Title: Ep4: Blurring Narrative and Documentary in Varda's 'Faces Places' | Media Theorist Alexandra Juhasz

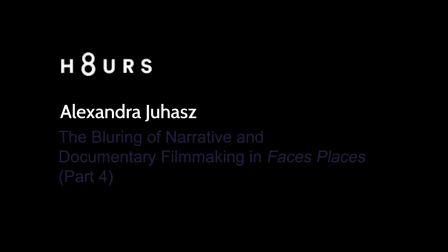0:00 I'm going to be discussing the final scene of Agnes Varda's final film, Faces, Places, which she directed with JR.
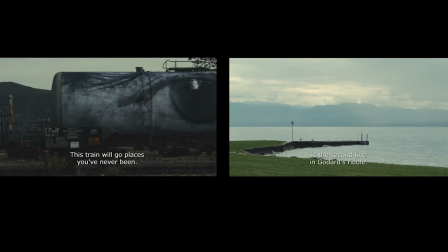0:10 The very last sequence of the scene, which is the slow pan that matches the pan in.
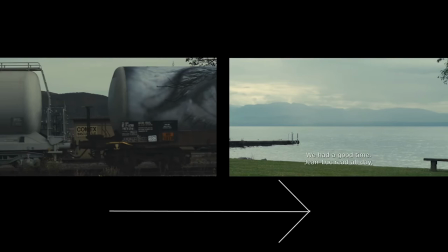0:19 So we had the train that was going left to right and now the very last, so sort of like a bookend.
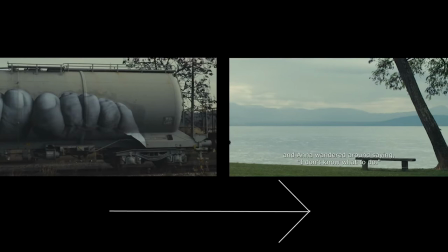0:25 The last shot is a very similar horizontal shot that moves from left to right where we're
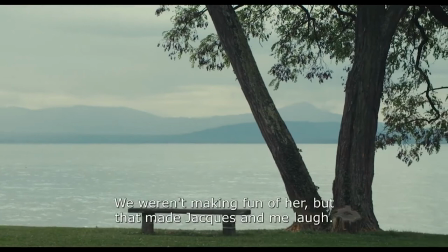0:31 seeing this beautiful lake and they're having the conversation about what happened that day.
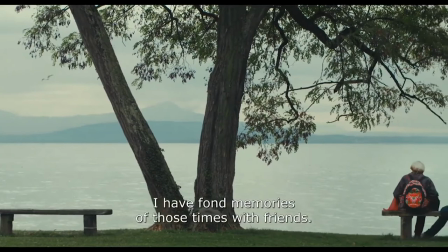0:38 And then a classic shot of this film, the two of them in the landscape paired so unequally him tall, her short.
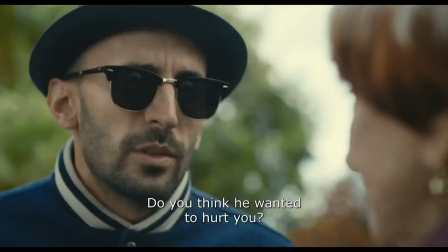0:46 And then these just gorgeous, like narrative film,
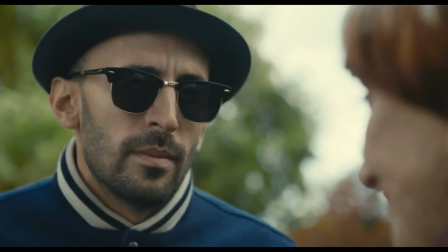0:49 shot-reverse-shot conversation of what the meaning of that interaction is,
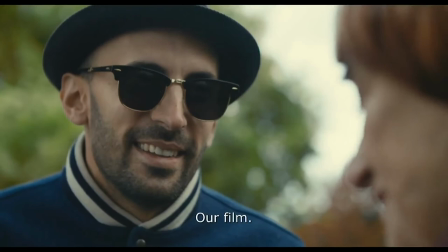0:56 which is what the meaning of the film is, and there's no way that that can't be staged because it's been shot like a narrative film.
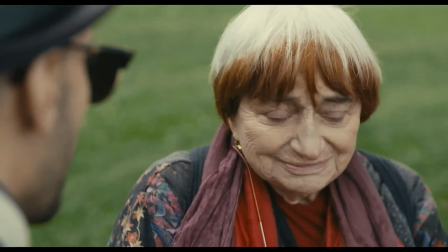1:04 And GR says to her, why did he do that to you?
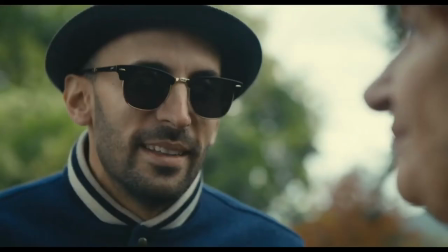1:10 Did he want to hurt you? Or was he challenging the narrative structure of your film?
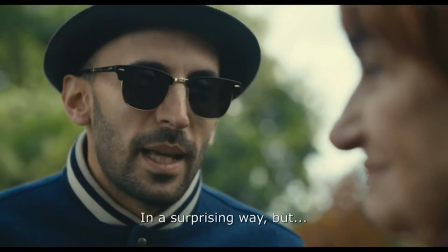1:15 Now, she says, our film? Is it a prank? No.
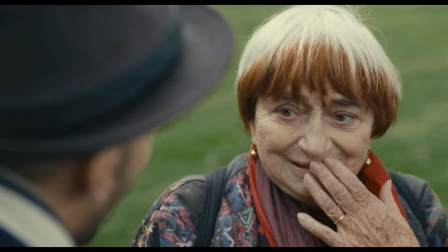1:21 You were writing, so he wrote too. And the two team came together.
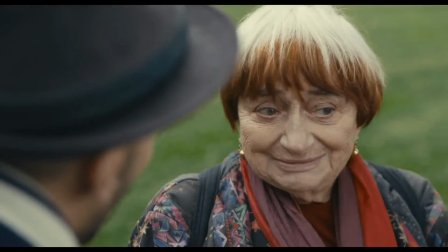1:26 And she says, I have a very mixed feeling about that. And she's, again, performing real emotion, but perhaps not about Jean-Luc Godard.
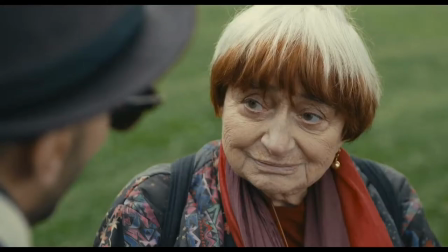1:34 Perhaps about her relationship. J.R., this is where he says to her, what can I do for you? They've set up the whole movie for this to be the end.
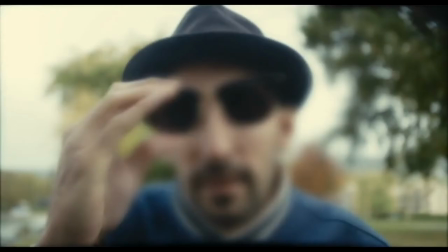1:41 The camera moves so that it's not from her point of view, but from our point of view. or a direct point of view shot and we look straight at him and he's blurred
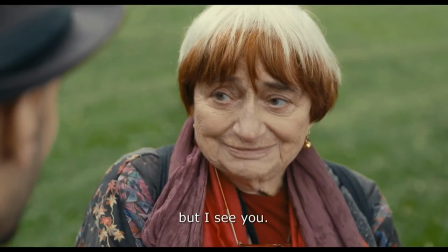1:48 and she makes the last line i can see you and and in fact it's the second last line because the
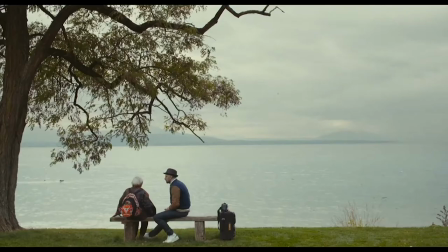1:54 last line is shall we look at the lake and then we see them in that gorgeous shot little badness big jr big
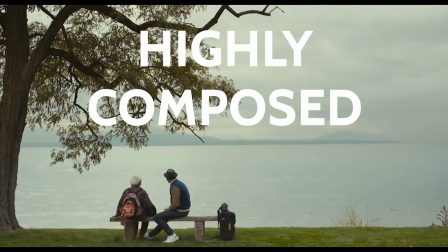2:04 world trees hovering over them on the left side of the screen the right side is open and it actually
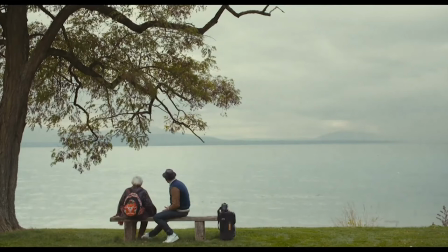2:10 transforms into a very beautiful signature animation and is the closing shot
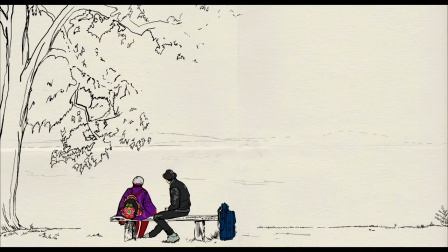2:17 of the film. And so even though it's sort of sad, it's an honest representation of J.R. and Agnes' philosophy about the beauty of the journey and not the end of the quest.
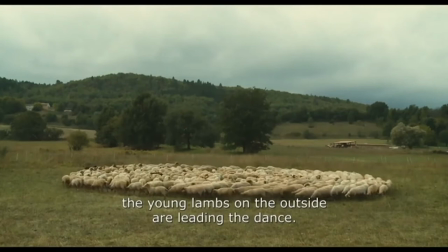2:35 And this is a film that ends by saying that is what cinema does for us.
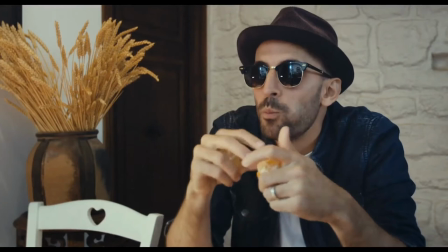2:41 It allows us to see each other. It allows the two of them to get to know each other in this exchange.
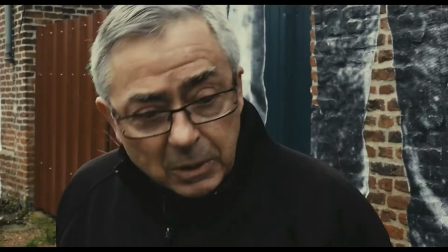2:48 It allows them to see other human beings, real human beings in France, along the journey.
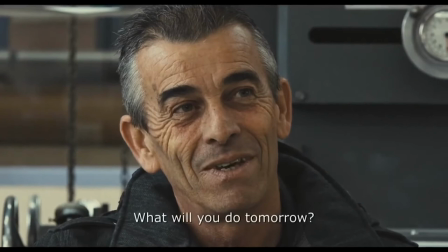2:54 And that is the gift of cinema. And that is the gift of documentary cinema. Because documentary cinema engaged real people,
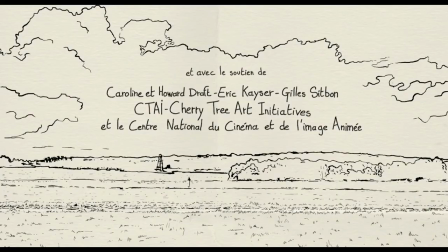3:03 not artificial people, not scripted people, not invented people, and that they end the film knowing each other better.
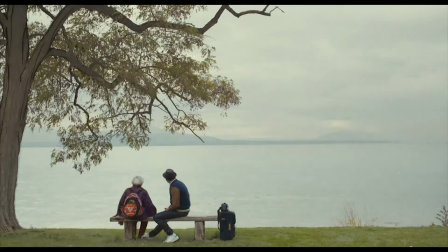3:12 They've gone on what we all want in our life journey, to get to be known and to know somebody better.
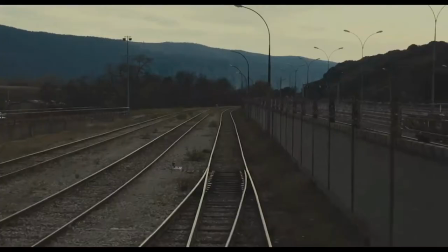3:17 It's a very beautiful, very quiet ending. And to my mind,
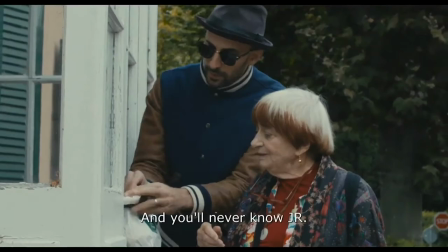3:22 it is only more poignant because we understand that it is scripted. because we understand that these two great artists have
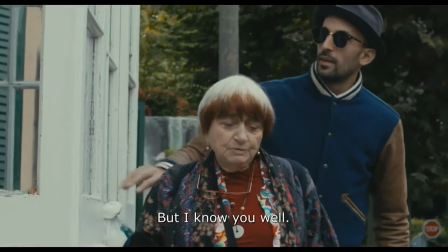3:31 figured this out together and they've used Jean-Luc Godard as a kind of
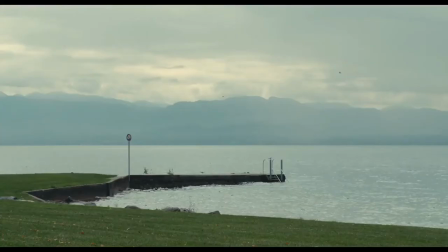3:36 foil to be able to express this beautiful thing between the two of them and about their own journey. It's also a overt nod to
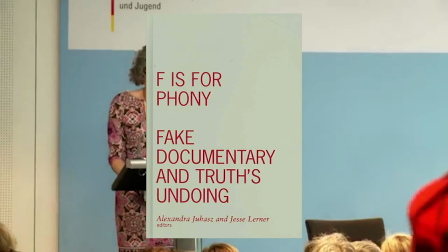3:48 what I have written about and made which is a genre called fake documentary.
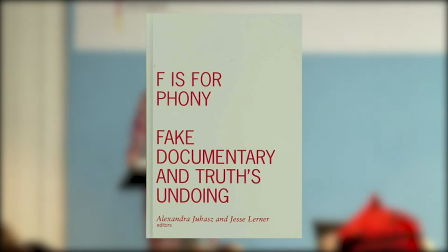3:54 So in the book that I wrote with Jesse Lerner, called Epicinophoni, Fake Documentary and Truths Undoing,
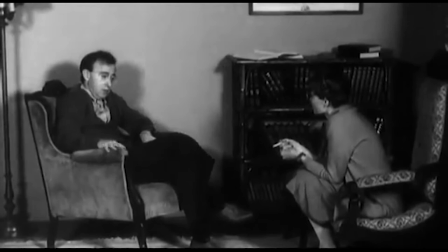4:01 we say that a fake documentary is something that looks like a documentary, but it will expose itself as being fake at some time.